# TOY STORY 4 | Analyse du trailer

Bonjour à tous, il y a quelques jours est sortie la bande-annonce pour Toy Story 4, le prochain film de studio Pixar. Et je vais revenir image par image sur différents plans, différentes scènes de cette bande-annonce pour parler surtout de composition, de couleurs, de textures, mais aussi d'animation. Alors forcément, comme c'est une bande-annonce, il y a des éléments de l'intrigue qui sont révélés, donc il y aura des personnages qui vont être révélés dans cette bande-annonce-là. Mais étant donné que tout le visuel et toute l'animation a pour but de raconter une histoire, forcément on va un petit peu en parler ici.
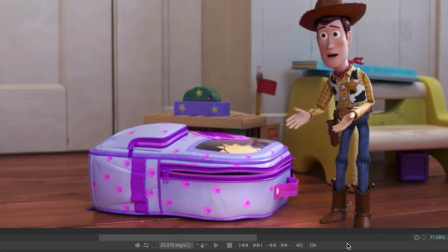(0:21)
On commence avec Woody qui va expliquer aux autres jouets qu'un nouveau jouet va arriver dans leur troupe. plein de personnages différents dans cette scène là il y en a une dizaine et selon les productions et selon aussi les scènes c'est géré différemment, des fois il y a un animateur qui va faire une scène complète avec 10 personnages s'il le faut et des fois chaque animateur aura un personnage
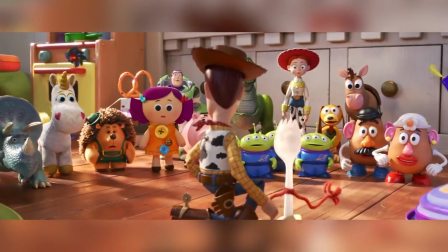(0:37)
en particulier à animer je dirais par exemple que dans ce film là mon avis il y aura un superviseur pour Woody, un superviseur pour Buzz, un superviseur pour les personnages principaux comme ça et ensuite il y a d'autres animateurs peut-être moins expérimentés qui vont s'occuper de toutes les choses où il y a moins d'animation comme par exemple ici avec tous les petits personnages qui vont bouger mais très peu dans ce trailer on sent vraiment l'écart
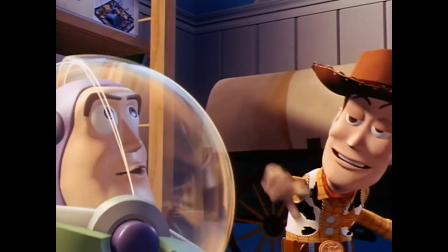(0:54)
visuel entre ce qui a été fait en 1995 pour le premier story et ce qu'il fait en 2019 pour le quatrième évidemment en termes
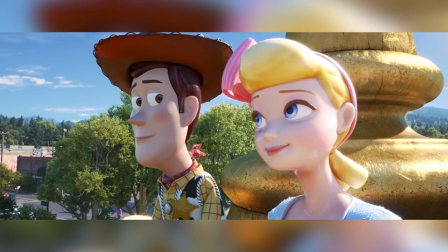(1:00)
d'animation c'est amélioré c'est toujours de plus en plus fluide et de plus en plus vivant mais là où c'est le plus impressionnant c'est toujours en termes de
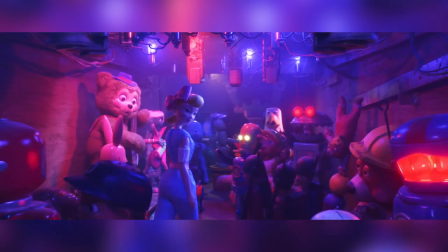(1:05)
lumière en termes de textures et de rendu justement des différentes matières dans lesquelles sont faites les jouets chaque matière a un comportement différent selon l'environnement lumineux etc dans lequel il est et sur un plan comme celui là qui est un plan qui est relativement simple on
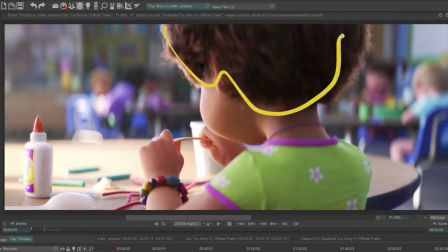(1:16)
voit vraiment toute la complexité des cheveux et la façon dont ils ont de bouger les cheveux les poils l'herbe ce genre de choses sont pas animés
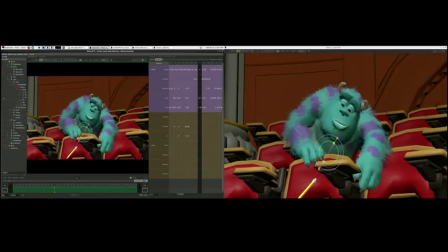(1:22)
image par image c'est des simulations c'est à dire qu'il ya un département entier du studio qui est par rapport à tous ces éléments, donc les éléments de physique. Et dans cette bande-annonce, il y a aussi plein de petits clins d'œil. Je vais en repérer quelques-uns. Par exemple, ici, ça ressemble vraiment à Boo.
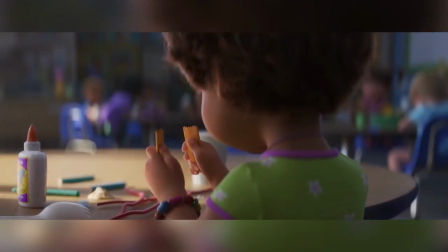(1:33)
Ici, on va avoir affaire, justement, au nouveau personnage du film. C'est un personnage qui a été construit par Bonnie. Donc vous avez peut-être eu comme moi ce genre de jouet-là. On pouvait construire nos petits personnages avec des yeux, avec des bouches, avec différentes matières.
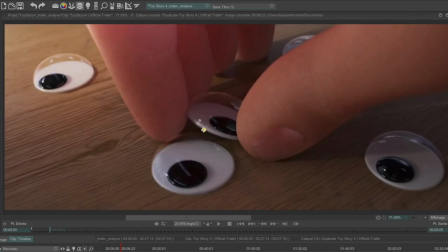(1:44)
Et ça, ça va vraiment définir le personnage de Forky, justement, avec, vous voyez, la pupille qui va se déplacer à l'intérieur de l'œil. Donc tout ça, ça va être tout le long de l'animation de ce personnage. Vous pouvez voir déjà que cette matière-là,
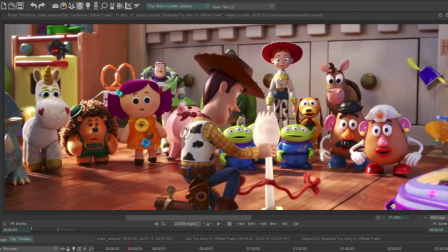(1:55)
jouer avec les yeux et ce truc là pour faire souvent les sourires et c'est vraiment intéressant de voir comment est-ce qu'ils ont traité cette matière là et surtout son mouvement parce que vous voyez qu'il est toujours en train de rebondir en
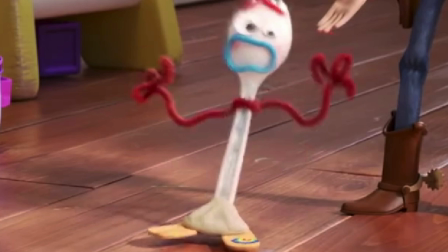(2:03)
quelque sorte surtout quand il va tomber ici vous voyez que c'est assez subtil mais je trouve ça vraiment dingue comme souci du détail
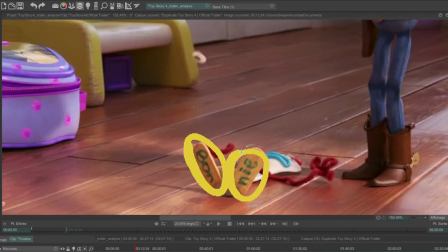(2:08)
et ce qui est cool aussi c'est qu'on voit qu'il y a marqué Bonnie en dessous exactement comme Andy qui avait marqué son nom en dessous de
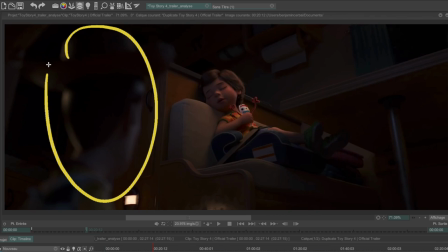(2:13)
la botte de Woody, j'aime beaucoup la façon de jouer avec la profondeur de champ par exemple ici Woody qui est complètement flou et qui regarde là donc qui regarde Bonnie et Porky Porky, Forky, la fourchette quoi et on peut observer justement qu'en termes de mise en scène, tout est dans l'ombre ici il y a des couleurs plus chaudes et c'est la zone la plus lumineuse, alors que Woody il est dans une zone plus froide, toujours une affaire de contraste comme ça pour mettre en avant les éléments importants et pour pouvoir guider le regard à l'intérieur de l'image.
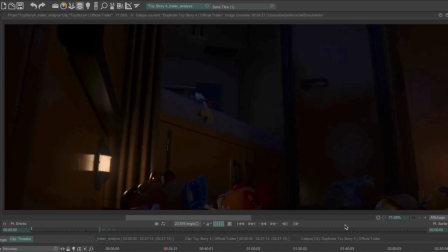(2:35)
Là c'est un plan que je trouve assez intéressant par son dynamisme et justement parce qu'il sort un petit peu de ce qu'on voit d'habitude dans les films d'animation 3D,
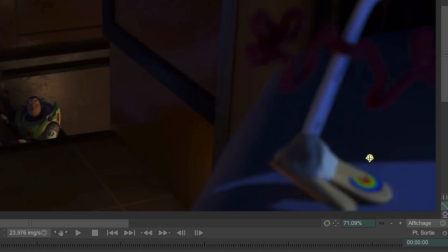(2:40)
en tout cas de Toy Story une sorte de caméra à l'épaule et un zoom comme ça sur le personnage. Et là on peut voir aussi que sur les petits bâtonnets qui lui servent de pied, il y a la balle de Luxo, qui est dans absolument tous les films Pixar fort qui va s'échapper parce qu'ils considèrent que c'est pas un jouet c'est juste une fourchette qui fait pour manger
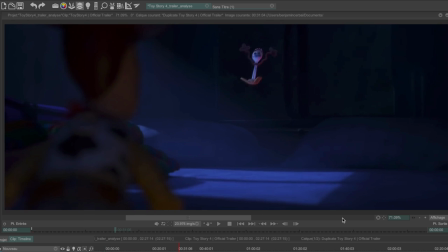(2:55)
des trucs donc il a envie de s'émanciper et de ne pas du tout être utilisé comme un jouet il ya une mise en couleur qui est très particulière ici avec ce bleu de la nuit qui est vachement bien géré et ici on peut voir encore une fois l'effet je sais plus
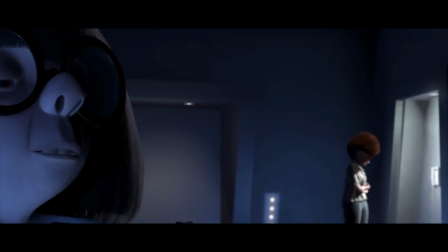(3:04)
comment il s'appelle le vertigo effect dont je vous avais déjà parlé dans l'analyse sur la scène des années sortibles pour créer le suspense donc
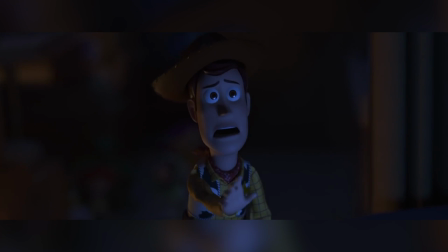(3:09)
c'est très très furtif mais encore une fois ça sert justement à montrer le désarroi du personnage toute cette séquence là elle se déroule de nuit donc
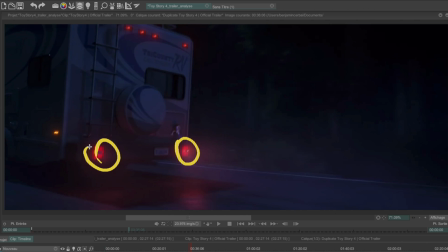(3:15)
on a vraiment juste quelques lumières qui ressortent donc ici les phares du camping car et ça rend quelque chose de très très comment dire
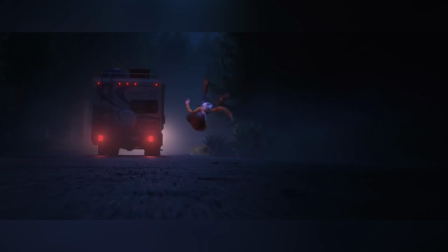(3:21)
effrayant angoissant et là il ya bouddhi qui se fracasse littéralement contre le sol même si même si c'est un jouet ça fait mal de voir ça ou dans
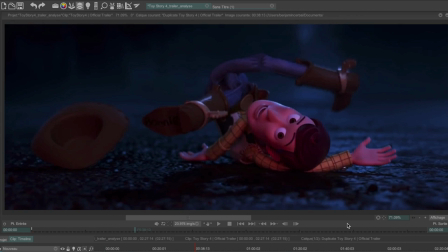(3:27)
une position complètement bizarre et justement on le voit en train de regarder le camion qui s'échappe et à ce moment là on est complètement
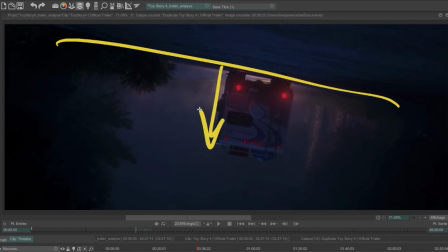(3:33)
à l'envers parce que justement son monde s'est complètement retourné à ce moment là parce que ben il vient de perdre sa propriétaire la plupart du temps les idées sont très simple en termes de mise en scène c'est juste qu'il faut savoir les trouver il faut mettre les choses dans un sens ou dans un autre il ya toujours des affaires de contraste entre ce qui est grand ce qui est petit qui est lumineux et ce qui est sombre bref plein d'idées simples au départ mais qui permettent justement de montrer son histoire.
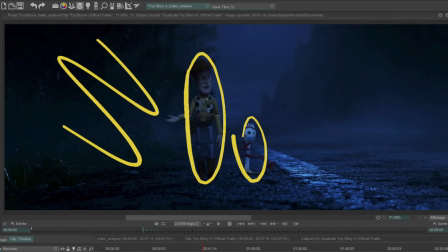(3:51)
Donc là on a nos deux personnages qui vont se retrouver tout petits à l'intérieur de cet énorme environnement avec la route et la forêt ce qui va être très dangereux.
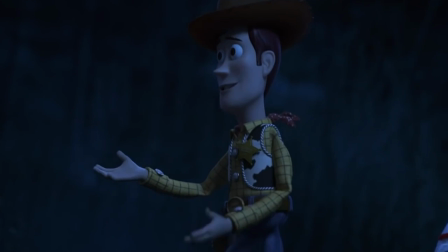(3:57)
Et là j'adore la façon dont Woody est en train de parler avec ses mains qui bougent Là on voit qu'il a un air très convaincu de ce qu'il est en train de dire parce qu'on voit qu'il a les sourcils comme ça la bouche comme ça.
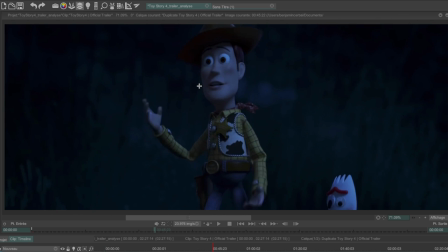(4:05)
Et ensuite quand il va vouloir vraiment appuyer son propos,
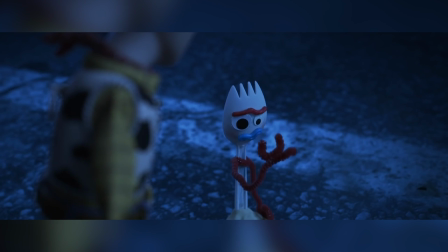(4:08)
ses yeux vont s'ouvrir davantage et il va s'approcher de l'autre personnage qui ne comprend pas grand chose à ce qu'il vient de lui dire donc du coup il va s'énerver Donc pour s'énerver justement il va vraiment arquer
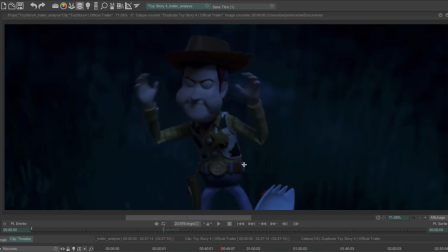(4:16)
ses bras et surtout il va avoir des mouvements très rapides. J'adore quand il gonfle les joues comme ça c'est durant juste quelques images mais on sent vraiment qu'il est au bout du rouleau quoi.
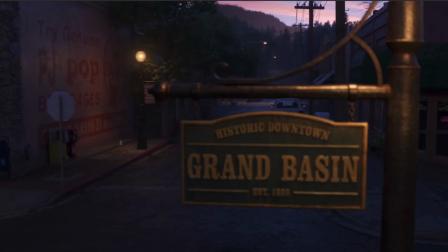(4:23)
Là on voit qu'il va arriver dans un nouvel environnement donc encore une fois ici on guide le regard avec juste un petit peu de lumière qui va éclairer ici et le petit personnage qui va se mettre à courir.
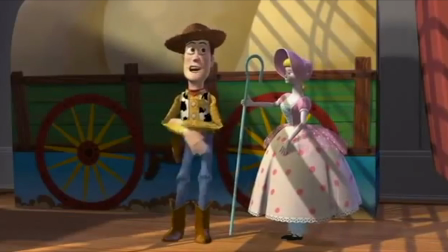(4:31)
Et là c'est un moment très important dans la bande-annonce et dans l'histoire en elle-même parce qu'il va se rendre compte que la bergère qui était avec lui dans le 1 et dans le 2 est certainement dans cet endroit là qui est une sorte d'endroit où il y
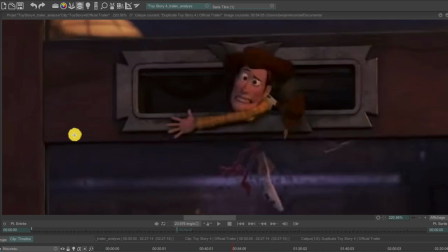(4:40)
a des antiquités Là je trouve ça très marrant la façon dont il se comporte on sent vraiment qu'il est coincé,
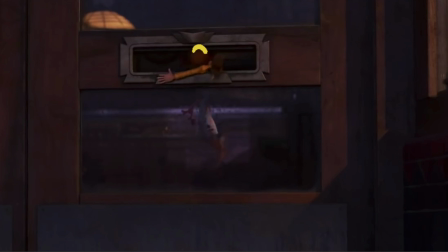(4:44)
et là vous voyez qu'il y a d'abord sa tête qui va disparaître et son bras qui va être attiré par ça pareil pour sa jambe,
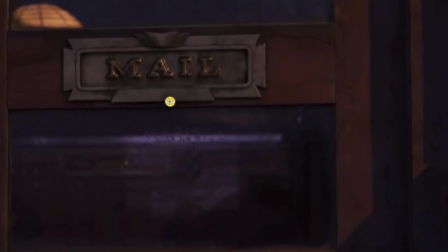(4:50)
et donc comme ça il va tomber vraiment tout droit comme ça et le chapeau qui débarque à la fin ici c'est un plan que j'aime beaucoup parce qu'on sent vraiment l'environnement,
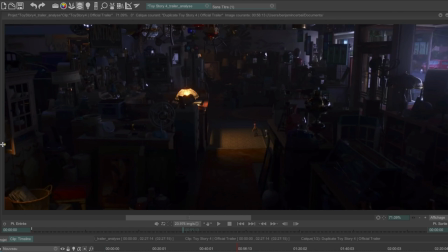(4:57)
ils sont entourés de plein de choses de lumière, de vieux jouets, et surtout on arrive à les mettre en valeur encore une fois avec juste une source de lumière qui va éclairer ce tout petit carré à l'intérieur du cadre, et tout le reste est vachement dans l'obscurité mais il y a juste des petits éléments comme par exemple des réflexions de la lumière qui arrivent de là bas, qui permettent qu'on arrive à discerner un petit peu leur forme sans vraiment savoir exactement ce que c'est.
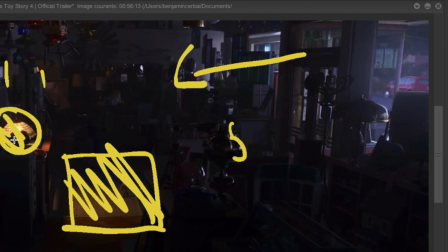(5:15)
Puis on voit encore une fois que ici c'est de la couleur plus chaude et ici c'est de la couleur très froide à l'extérieur, on voit même qu'il y a une sorte de brume. Donc à travers un seul plan on sent qu'ils sont vraiment perdus dans cet amas de plein de choses. Et là on arrive sur un des éléments qui m'a donné envie de faire cette analyse de trailer à savoir les éléments un peu horrifiques, les poupées. Et là vous voyez à quel point ils arrivent à faire en sorte qu'on sente que les yeux de la poupée ne bougent pas forcément en même temps, qu'ils doivent être abîmés par les années parce que justement on voit qu'ils sont en décalage,
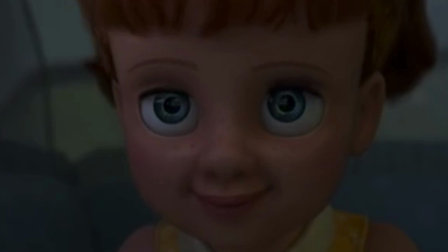(5:38)
il y a d'abord cet aïe là qui va bouger, suivi de cet aïe là qui va suivre et pareil pour les paupières qui bougent pas en même temps donc tout ça donne vraiment ce côté
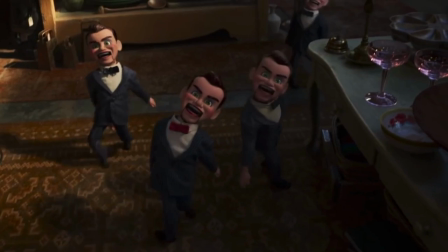(5:46)
dérangeant, et là on arrive au moment terrifiant de la bande-annonce, j'aime beaucoup leur façon de marcher parce qu'ils ont toujours le regard à la fois vers nous et à la fois dans le vide, et surtout ils sont tout tordus et leurs bras balancent donc on sent vraiment qu'ils ne contrôlent pas leurs bras et que c'est juste
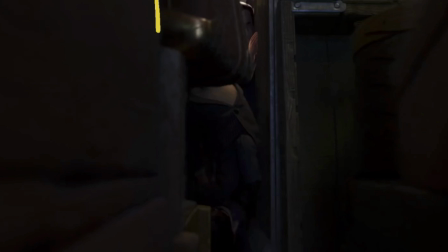(5:58)
des points morts qui se balancent avec eux là on se trouve carrément enfermés avec eux parce qu'il y a tout cet espace là qui n'est pas du tout visible il y a juste cette petite entrée dans laquelle ils vont débarquer Et là on voit vraiment leur détermination parce qu'il y a cet obstacle
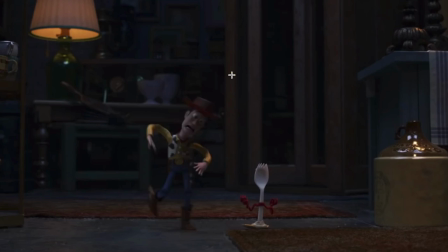(6:08)
là Et ils vont juste se le prendre dans la tête Et reculer un petit peu en ouvrant leur bouche Là il y a Woody qui
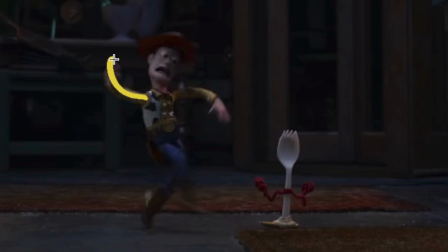(6:14)
panique complètement Donc on voit que ses mouvements commencent à être Très très souples on va dire Dans l'appareil je trouve ça terrifiant la façon dont
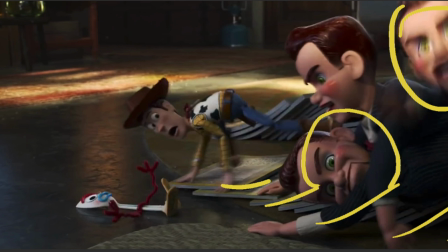(6:20)
ils lèvent ses bras Ils vont juste tomber comme ça sur le sol Donc ils essaient vraiment de s'échapper quoi De partir hors du cadar Et ici on voit un des éléments importants à savoir le retour de la bergère Elle commence à lui raconter un petit peu ce qui s'est passé pour elle Et qu'il n'y a pas forcément besoin de la sauver Donc là pareil on la voit dans la lumière Il y a tous les reflets
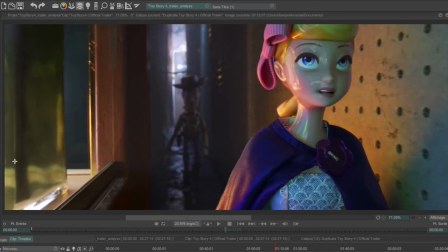(6:34)
de son plastique Et ensuite comme ils passent devant du vert de différentes couleurs On voit vraiment les changements sur leur visage C'est vachement intéressant à voir Et là on arrive dans quelque chose de beaucoup plus lumineux Parce qu'il y a beaucoup plus de monde et qu'ils se retrouvent dans une
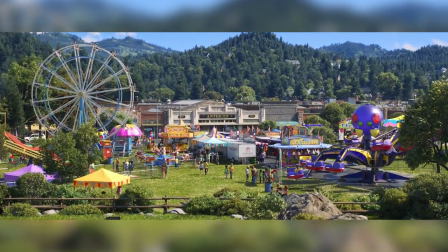(6:45)
sorte de fête foraine Donc ça c'est un plan encore une fois qui montre le côté très très réaliste des environnements Et elle lui explique à ce moment là qu'ils pourraient être dans cet environnement là Avec plein d'autres jouets plutôt qu'avec une seule personne Donc j'imagine que c'est là que va être tout le dilemme du film justement Est-ce que Woody va retourner chez Bonnie ? Est-ce qu'il va rester avec les autres ?
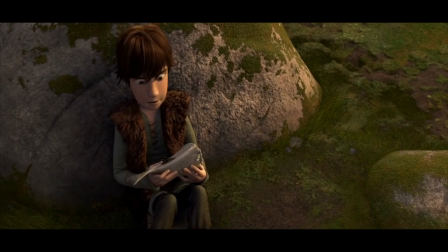(6:59)
On sait pas Et je le disais l'autre fois dans l'analyse de la scène de Dragon Donc il fallait justement toujours comprendre ce que pensent les personnages à travers le regard, à travers le mouvement corporel.
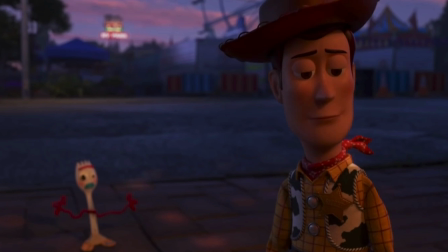(7:07)
Et ici c'est le cas parce qu'on sent vraiment le doute de Woody dans ses petits clignements d'yeux. C'est très subtil mais on comprend vraiment qu'il est en train de douter et qu'il sait pas trop quoi faire. Et à ce moment là quand il lève les yeux, il a pris sa décision et il fait le premier pas.
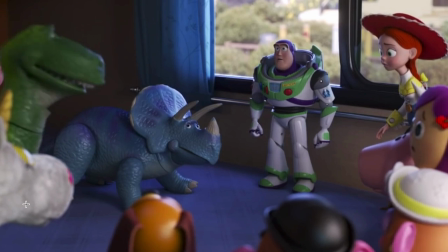(7:19)
Et évidemment tout ça va causer des réactions chez les autres personnages qui vont essayer de retrouver Woody. Ici forcément on a quelques plans sur Bonnie qui cherche ses jouets et qu'il ne les trouve pas.
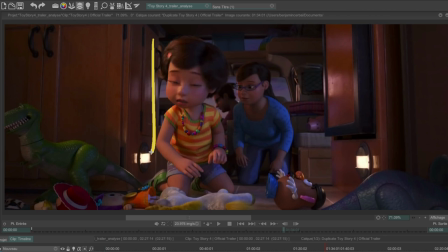(7:27)
Je trouve la composition intéressante encore une fois avec tout ça qui va former des bordures.